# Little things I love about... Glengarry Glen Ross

Hey, I'm Andy Kelly and these are little things I love about Glen Gary, Glen Ross.
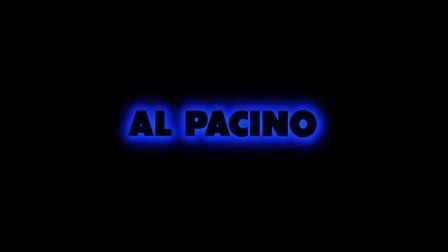I love the opening titles and the names of the cast and crew disappearing through the windows of a rushing subway train.
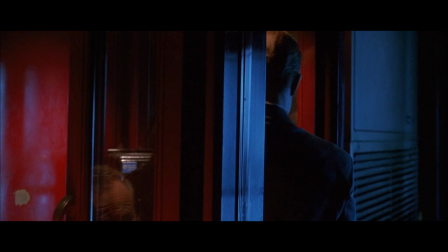I love the use of red and blue lighting here and how this color palette repeats throughout the first act of the film.
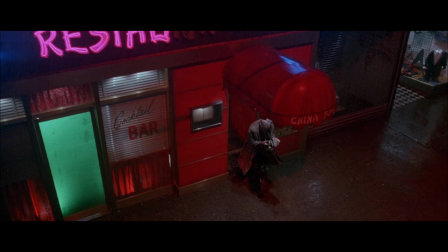This is Dave Moss. We spoke yesterday.
I love this tracking shot of Levine crossing the road in the rain, and the subway train clattering overhead.
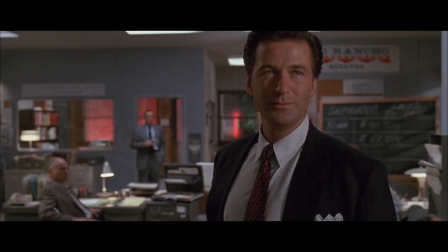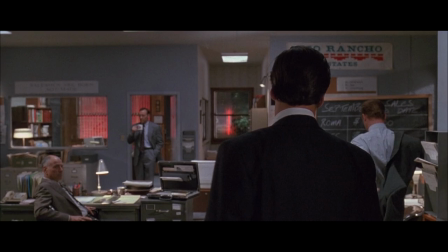I love how brutal and merciless Blake's ultimatum is, and how it stuns the office into silence.
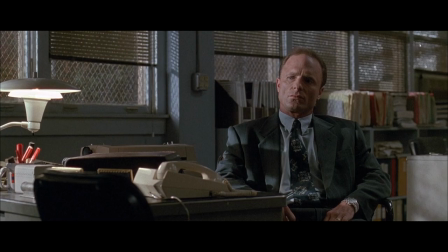I love
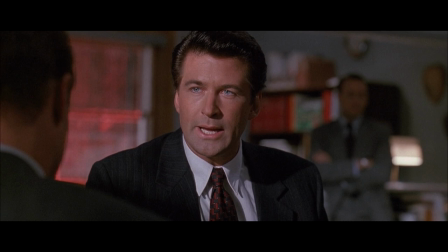how Blake crushes Moss's rebellion by targeting his masculinity, the most valuable currency in this cutthroat, macho business.
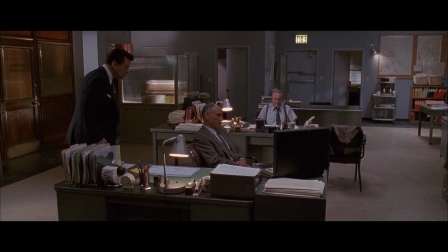I made $970,000 last year, how much you made?
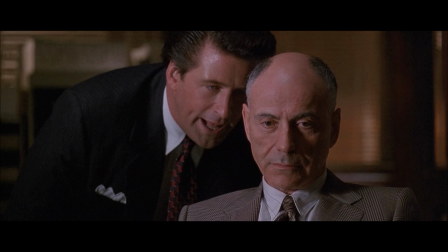I love how Aranel sits and takes the abuse, making no attempt to rebel or stand his ground, a reflection of his character.
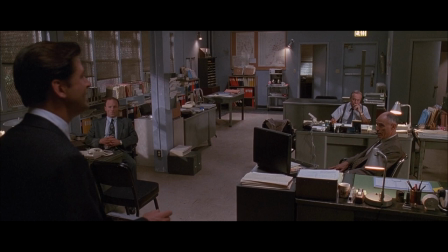If you don't like it, leave.
I love how full of disdain Blake's little drinking motion is here.
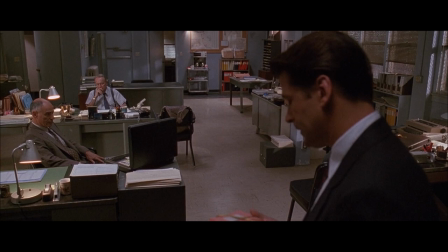I used to be a salesman. It's a tough racket.
I love how the coveted Glengarry leads are tied up with dainty gold string,
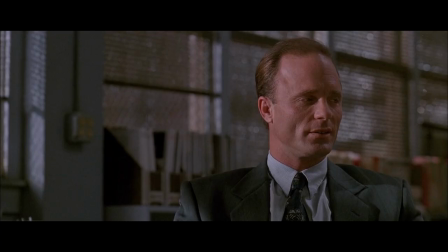a slightly ridiculous piece of theatre designed to relay their importance to the desperate salesman.
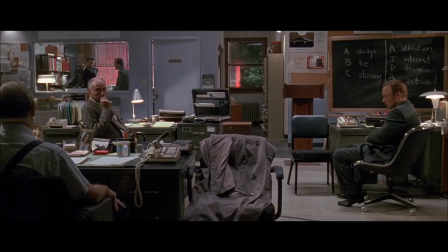I love how the characters shift into survival mode when Blake leaves the room,
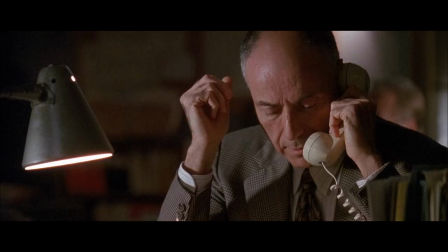like I heard of Gazelle in a nature documentary who have sensed a nearby prowling leopard.
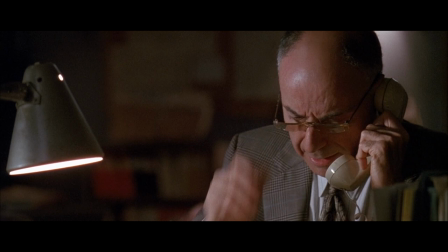I love the elaborate lies the salesmen spin to try and sell their worthless Florida swampland,
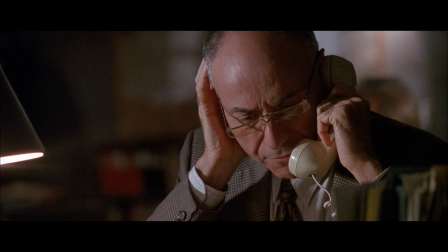revealing the lengths they'll go to for a commission as well as their dubious morality.
I spoke with your wife earlier.
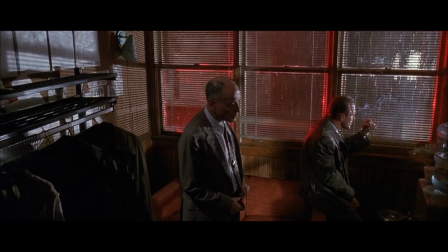Yeah, I'm the vice president of Rio Rancho Properties in Furman, Arizona.
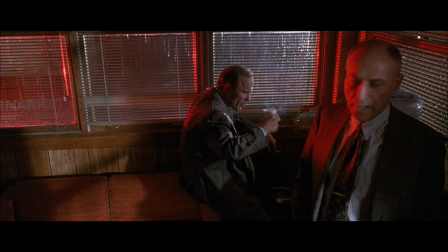I love the lighting here, the rain and the car headlights and the red neon pouring through the Venetian blinds, it's incredibly atmospheric.
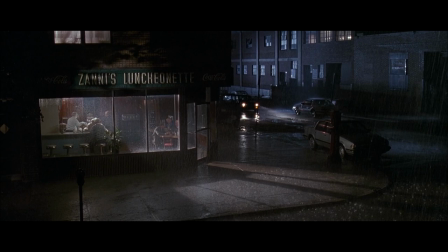I love this homage to Nighthawks and how, in general, the film feels like an Edward Hopper painting come to life.
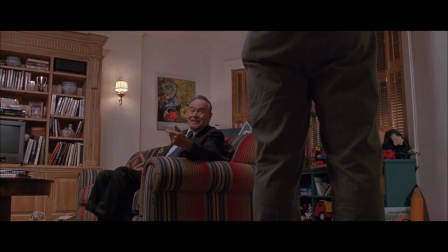I love how Levine's forced jollity hides an intense desperation,
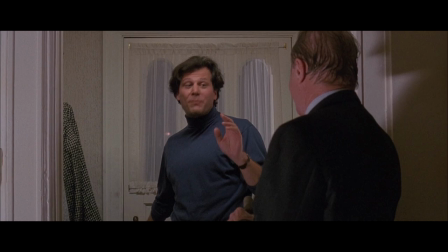and how his cloying an overbearing sales patter finally breaks Spanel down.
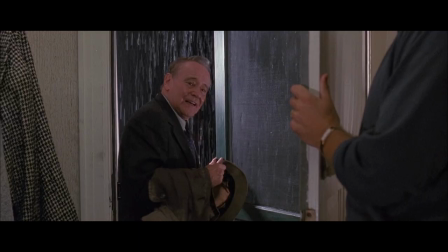No! No. Do you understand?
I love the symbolism of the door being closed on Levine.
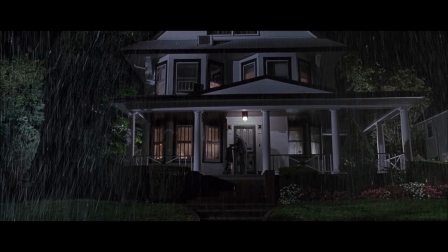He slopes into the night without an umbrella, the weight of the world raining down on him.
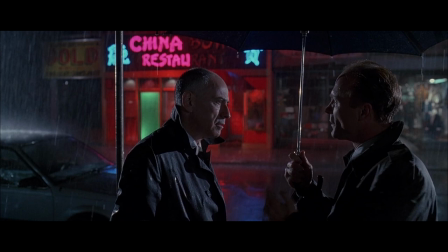I love the framing here of Arenau and Moss silhouetted against the red glow of the Chinese restaurant.
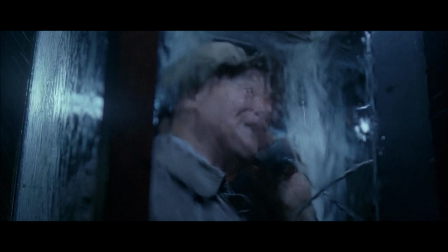I love the sad contrast of Levine talking to his imaginary secretary about first-class plane
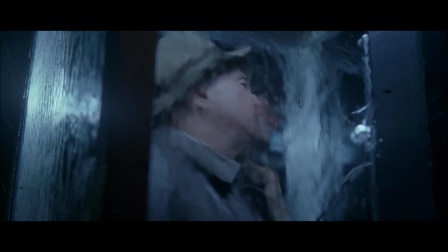tickets and large amounts of cash and
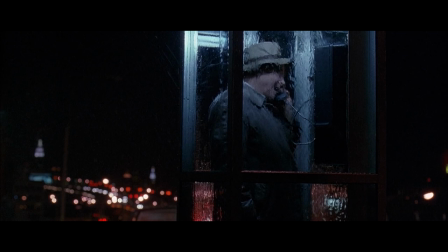the image of him stood alone in a rain-soaked phone booth by the freeway.
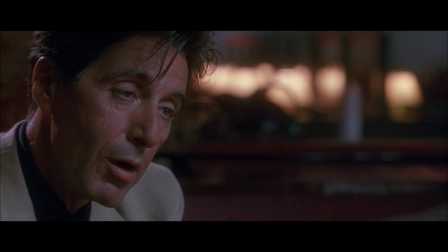I love Roma's speech to Link, a barrage of puzzling, evocative non sequiturs designed to soften him up for a pitch.
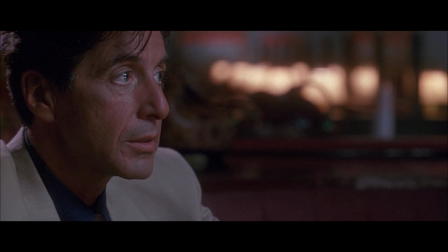Do you know how long it took me to get there? A long time.
Roma is more hypnotist than salesman.
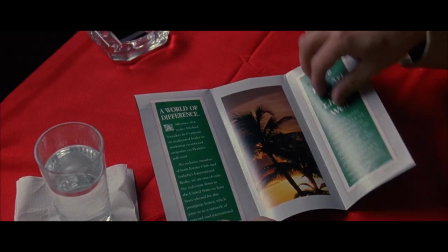I love how Roma's pitch is like a slow seduction, almost as if they're on a date. After lowering Link's guard and plying him with drinks, he makes his move.
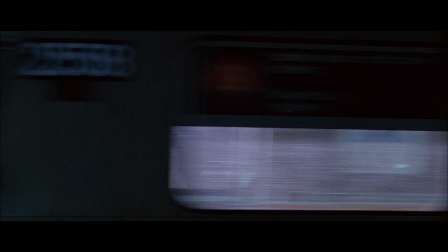What is this? This is a piece of land.
I love this close-up of the subway train, a callback to the opening titles.
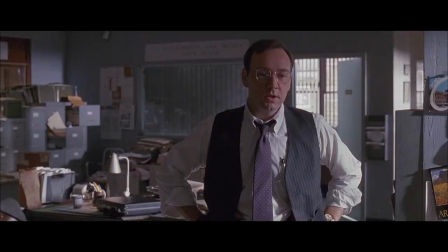and the sudden change in atmosphere in the second act from a gloomy rain-soaked night to a bright clear morning.
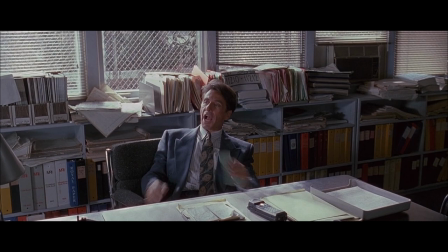I love how aggressive and unpleasant Roma is here compared to the smooth-talking philosopher we met the previous night.
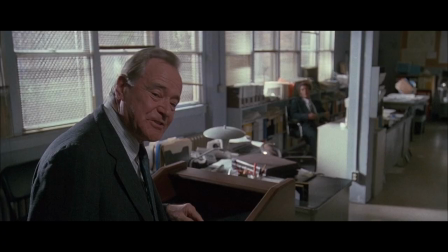I love how Levine gloating about his sale to Williamson really strains any sympathy we might have had for
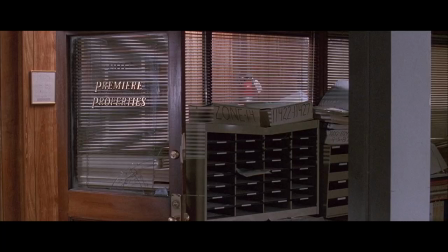him now that he thinks he's back on top and arrogance emerges from the character.